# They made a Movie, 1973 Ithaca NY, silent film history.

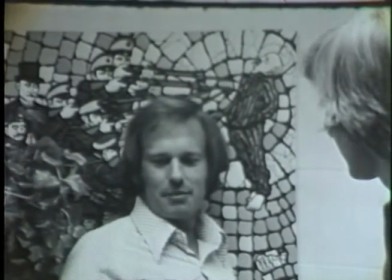We gotta reshoot that scene. We gotta reshoot the whole goddamn thing.
Editing is where the film is finally assembled.
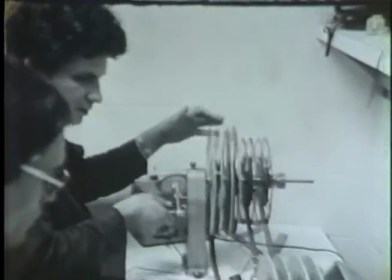The first responsibility is to screen out unusable footage, which every editor comes across.
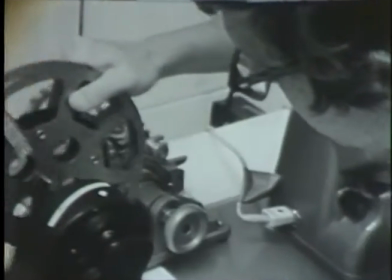After this initial screening comes the editor's most difficult and at the same time most creative task.
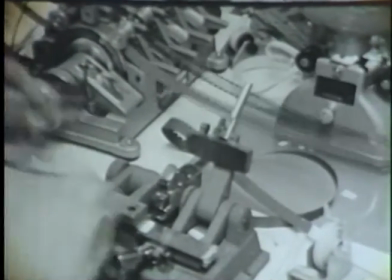He is faced with the challenge of lining up all the individual shots into a form that best tells the story,
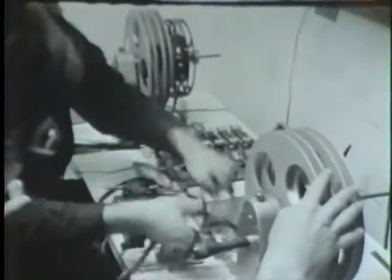keeping in mind the artistic considerations of continuity, tone, motion, rhythm, and tempo.
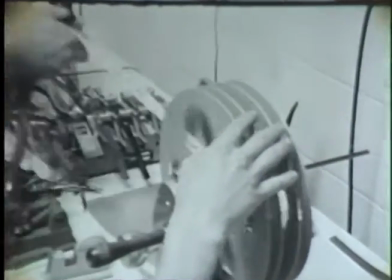For the initial sequence of this film, they decided that a quick pace was most desirable.
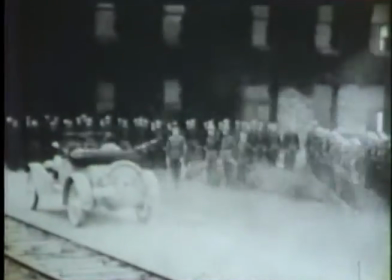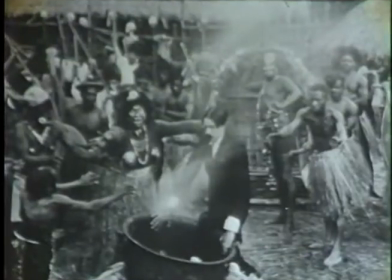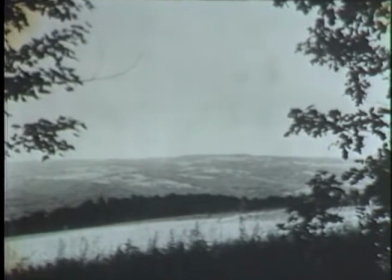This kind of pacing causes a feeling of excitement which would not be appropriate for some other parts of the film.
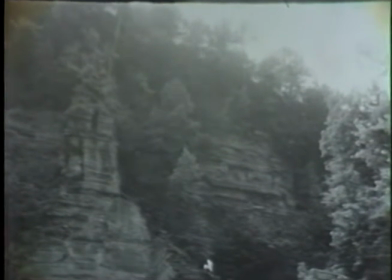For example, a slower pace would better express the scenic beauty of Ithaca.
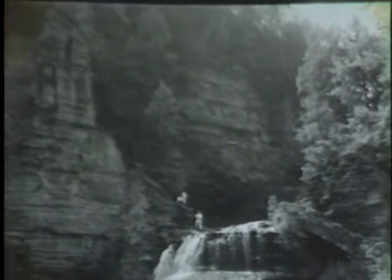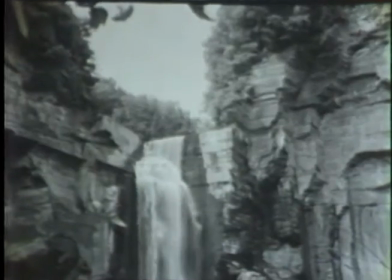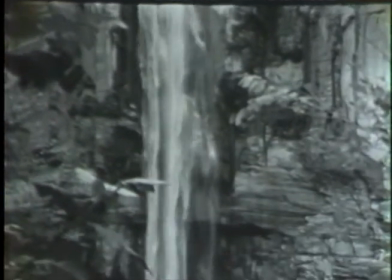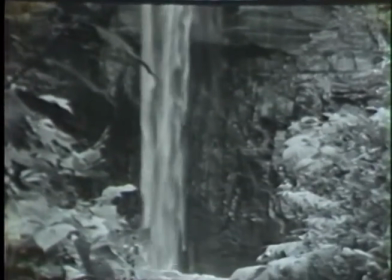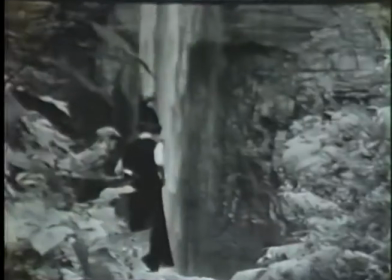Music is one of the more important yet unnoticed elements of film.
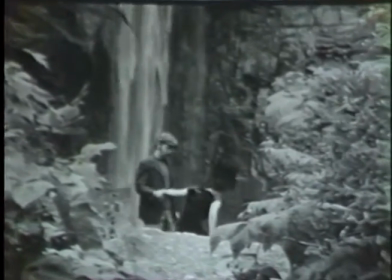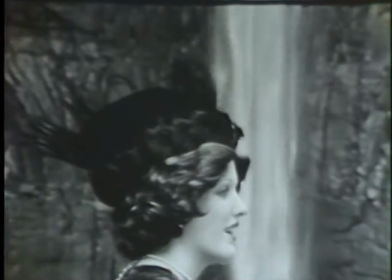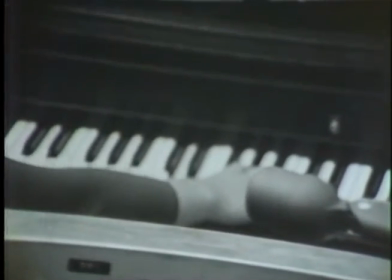Kareem, can you like flop those two?
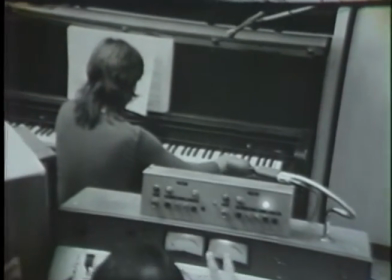Do that first and then just take that into the rain.
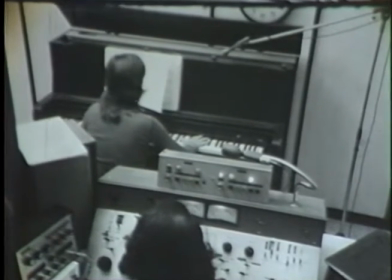We asked a music major from the college to come in and help us improvise on the piano some
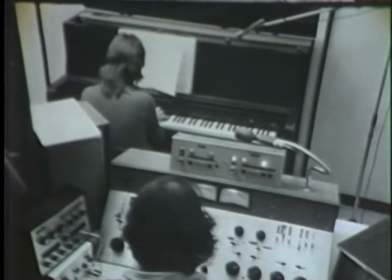different pieces to go along with the parts of the film that don't have any sound with them.
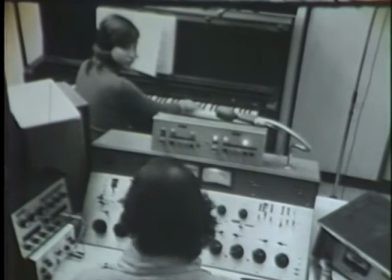Our own recreations, our still photography, and things of that nature. We will not be putting any music or dubbed over sound over any of the interviews.
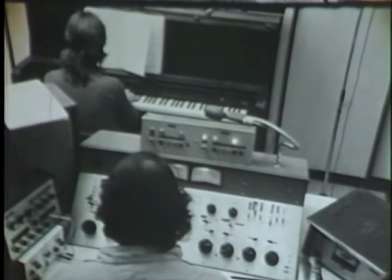What we're visualizing is a soundtrack that has an old-style flair to it,
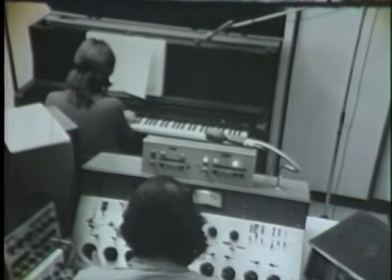the old piano player type of ring to it, with some modern improvisation thrown in.
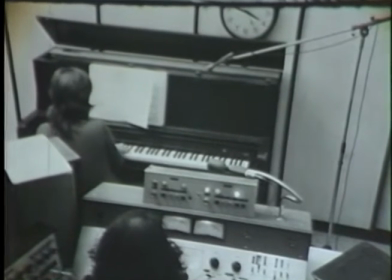Trying to think in your mind what that is not easy.
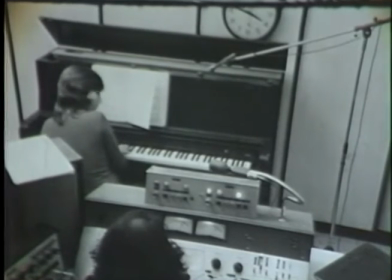And it'll be just a long process of trial and error until we find something we like. Seems like a long time for 4 minutes, but there's a lot that goes into making the finished product. You might start out with 10 to 15 minutes of total sound, and that has to be timed for each scene, and it has to be cut down to the 4 minutes you end up with. We took Alan Treeman as an example. We had about 2.5 hours of interview on tape, which ended up a total of 15 minutes when it was cut into its final version. And of that 15 minutes, maybe a maximum of 3 will be used in the final film. And that's the whole process, from the beginning to the end.